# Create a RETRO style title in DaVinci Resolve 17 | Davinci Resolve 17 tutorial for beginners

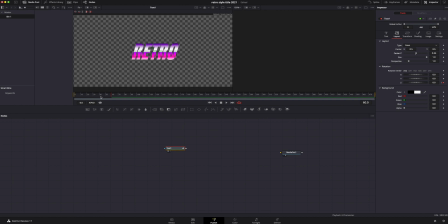4:09 And again, it's sometimes easier working backwards. So I'm going to go to the 60th frame again. We're gonna go ahead and add a keyframe before doing it at the beginning. It's sometimes it's just a lot easier working backwards. So we're gonna go to center Z on layout. We'll go to the very beginning and then we will size it up from there.
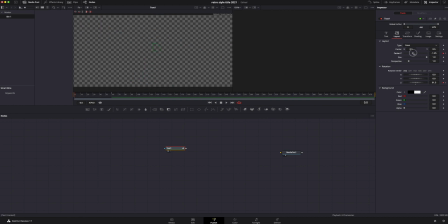4:28 If you did this the opposite way, it would be hard to bring it back to that correct size. I am gonna move the offset over so it's kind of right in the center here. We'll drag that up and down kind of right there is pretty good. Play that through, see how that looks. That looks good other than it's ending off frame.
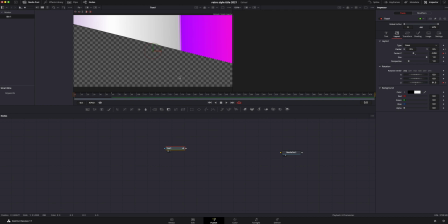4:49 So to fix that, I'm just going to go ahead and add a keyframe on the center X on the 60 frame and at the beginning.
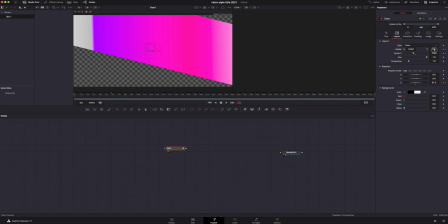4:57 Pretty easy on this one. I just know it needs to be 0.5% to be spot on. That's looking pretty good, but the 80 stuff is very over the top, very, I don't know, special graphics, but really isn't that great of graphics. So I want to duplicate this.
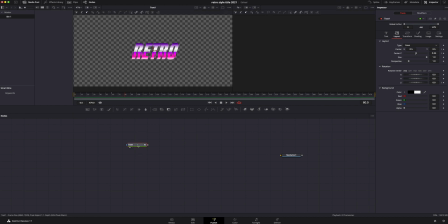5:13 Now, instead of copying it and pasting it, the easiest way to do this is we're going to hit shift space bar on a Mac. It's going to bring our selection tool up and we are going to look for duplicate.
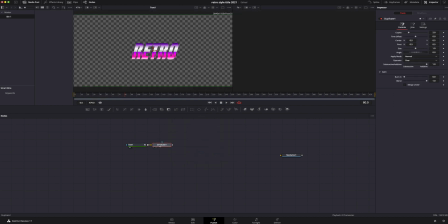5:25 That's what we need right there. We're going to add it. It's automatically going to link the two, so I'm going to hit number two on my keyboard so we can see it on the second screen.
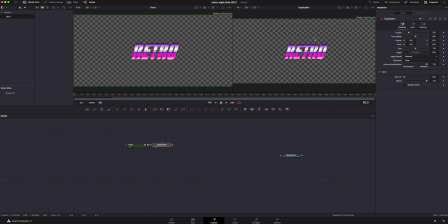5:34 So what we're going to do is we're going to start messing with things. And this is really where you start to just have fun and find what looks good to you. So under copies inside our inspector, I'm going to crank this up to like 7.5. We are going to mess. Nope, not pivot. That's not what I want. We're going to mess with center and we're going to drag this out.
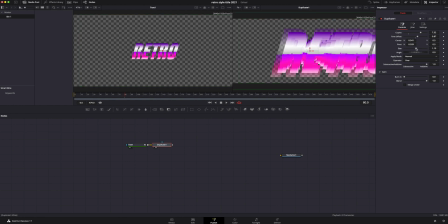5:53 Kind of liking that. That's pretty cool. I'm going to size it up a little bit. That actually looks really dope. Now I'm going to mess with my pivot and I'm going to slide it over so it kind of centers it. Yeah, I think that's looking pretty good. Now I want to have it actually kind of echo back towards itself.
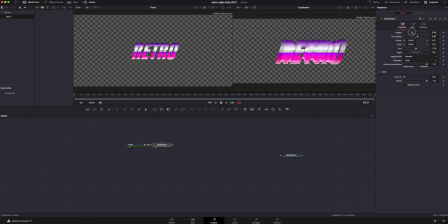6:10 I'm thinking dragging the copies down will kind of do that style that I'm going for. So everything has been based around our 60 frame mark. So we're going to kind of just aim it around there. I'm actually going to go to frame 75.
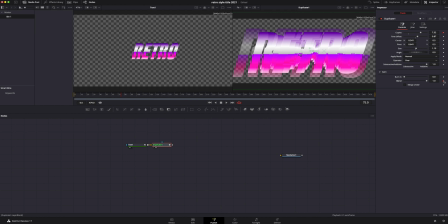6:26 I'm going to add a keyframe and then we are going to also add a keyframe on the blend as well as the size and the time offset.
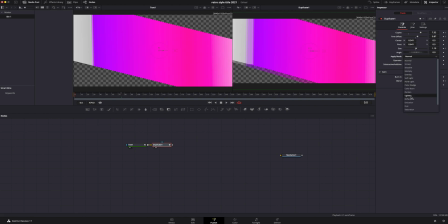6:34 Also, before I forget, I want to change the apply mode to lighten. It's just a personal taste of mine.
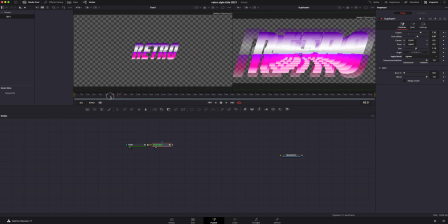6:41 You can mess with different ones if you like. Being on frame 60 now, let's go ahead and add another keyframe on blend. I'm also going to go ahead and add a keyframe to the others we did on frame 60.
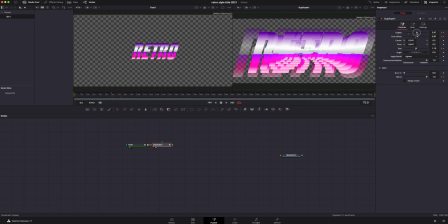6:53 Now I'm going to go back to keyframe 75 and we're going to turn down the copies as well as turning down the blend. I'm actually going to uncheck blend on 75 and we're going to go to 80 and now turn it down.
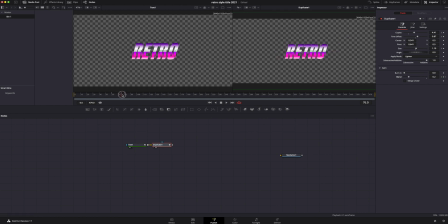7:08 That way you can see the copies are rippling down before it completely fades out. So what I like to do occasionally is I like to go into the spline tool because you can really mess with things. We're going to hit the little arrow to make this all be able to see it basically.
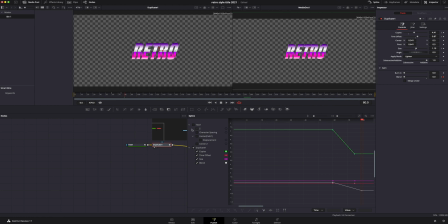7:24 And in here we can shut off the text because we really don't need that. We're really just doing everything in the duplicator. And here I want to smooth out the duplicate. I don't really need the size or the time offset, so I'll get rid of those.
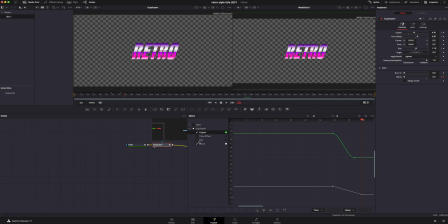7:40 I've already done the copies, but I definitely need to do the blend as well, and we will smooth that out also. We can really kind of pull it and make it more dramatic, especially because that's just the style we're going for right now. I think it'll kind of just help it be a little bit more weird, which is what we're going for.
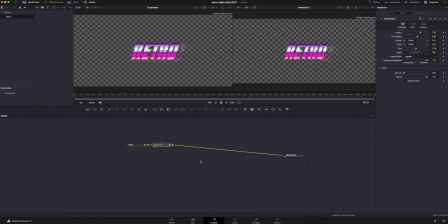8:00 Once we're done, you can shut that off, get rid of the spline. 9 out of 10 times, I'm really just messing with certain steps of keyframes and just finding out what I like, what seems right.
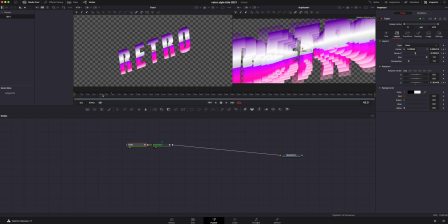8:12 There's really no right or wrong way when it comes to this kind of stuff, guys. You can follow my tutorial step by step exactly.